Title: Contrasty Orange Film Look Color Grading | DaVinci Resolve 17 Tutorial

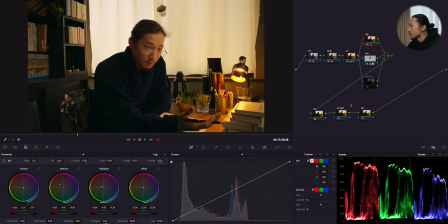8:21 So next, I think I'm gonna focus on this window. So I'm gonna pull the key of this window, so Shift H, and using the qualifier, so this will be easy.
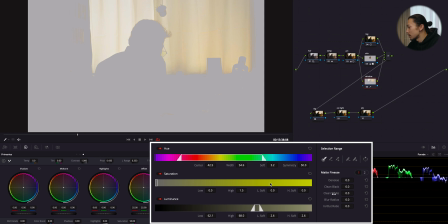8:37 Yeah, I guess this is all right. And I'm gonna give it blur.
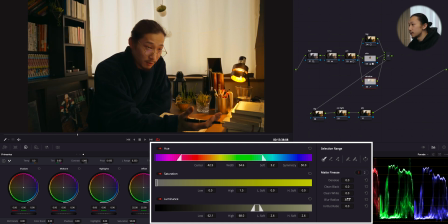8:44 Like this. Okay, good. So first, I'm gonna lower the highlight a little bit.
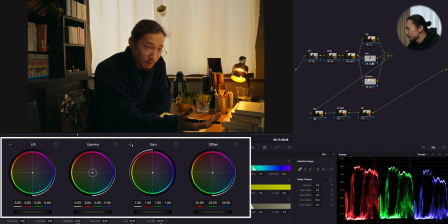8:51 Just like this, and shift this gamma to yellow side. Yep, something like this. So now I think I want a little bit more like a cream, like a juicy cream on this window. So instead of using gain or highlight, I'm gonna use this gamma.
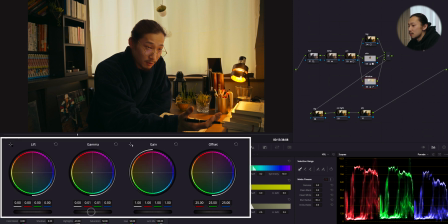9:09 Just boost it a little bit. Very good.
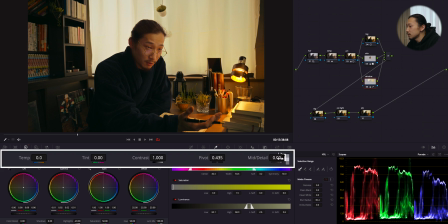9:14 And at last, I'm gonna lower the mid-tone detail, but a little bit, just like this. All right, so this is before and after. Before, after. You know, this small change helps the story and vibes. You know, to me, this window is very important.
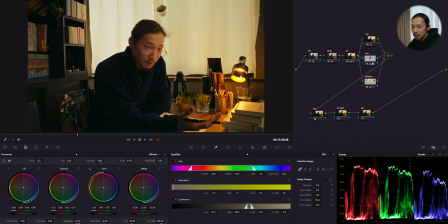9:29 Like without this node, yeah, it's just normal. But with this, it's more heavier and kind of serious, very film look. Just love it. So from here, I'm gonna add some spices to make this scene more better.
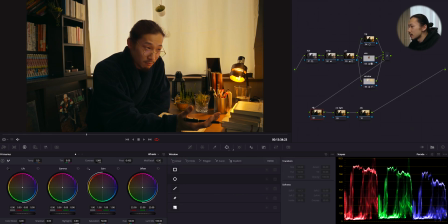9:42 Okay, first in this node, vignette, I'm gonna create the rectangle mask just like this. Just making the mask like this and adjust the size
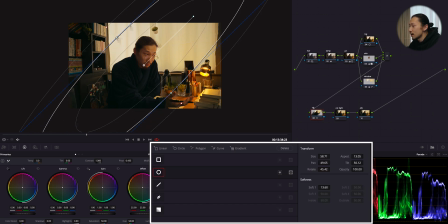9:58 and I'm gonna blur this out and invert it, and I'm going to curve, and I'm gonna lower this mid area just like this.
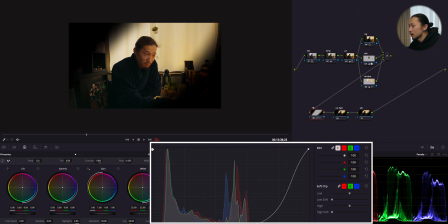10:09 As you go down, it's getting so dark, and as you go up, it's getting, you know, bright.
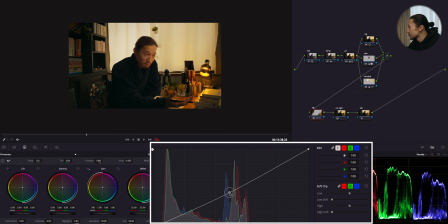10:15 But I'm doing just lower this all the way down to emphasize this guy, I mean this, you know, middle area, by bringing the exposure down before, after.
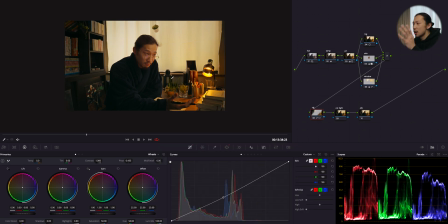10:32 Now it's much easier to focus on this guy, I mean this middle area. So to me, this is how the vignette works. And next one is extra light. So again, make a rectangle mask just like this, just same as before vignette.
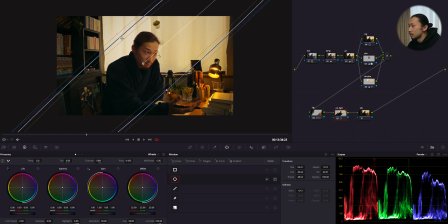10:48 Yep, and I'm gonna blur this out, of course. This time I'm not gonna invert, because I want to apply what I'm gonna do on this area. So going to curve, and this time I'm gonna boost the light by bringing this up.
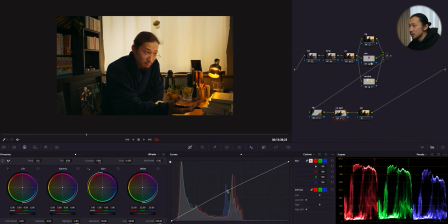11:07 I'm gonna stop right here, and just in case, I'm gonna lower the mid-tone detail just like this. And at the last, I'm going to do some final adjustment for this shot. So I'm using this log shadow, just bring this down a little bit.
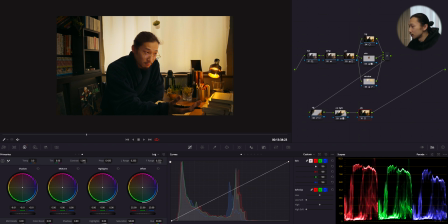11:27 Yep, this is enough. So that was all to get this look from this flat log, from this to this. So I'm gonna turn off all of this, and let me take you to the journey of all processes we did this time, one by one. Go.
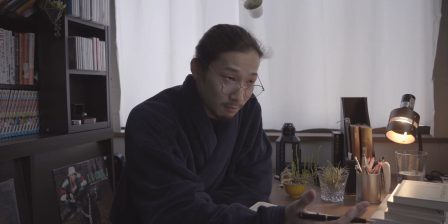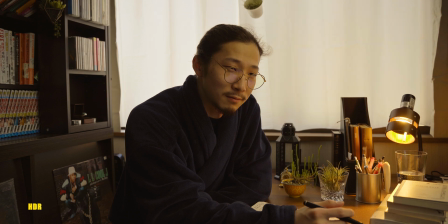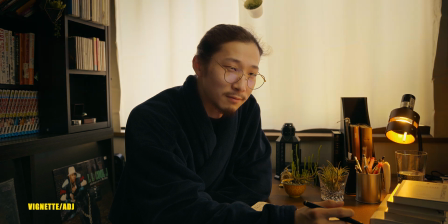Okay, I'm happy with this. Now my job is done like this. I'll give this back to you. Okay, welcome back, guys. I believe that was a little bit long, but I hope it was helpful. So I guess some of you guys are using Sony cameras, like Sony A7 III. Me too. Now we got Alpha 1 and something like FX3 is coming up. But no matter what you shoot with, the basic is really important.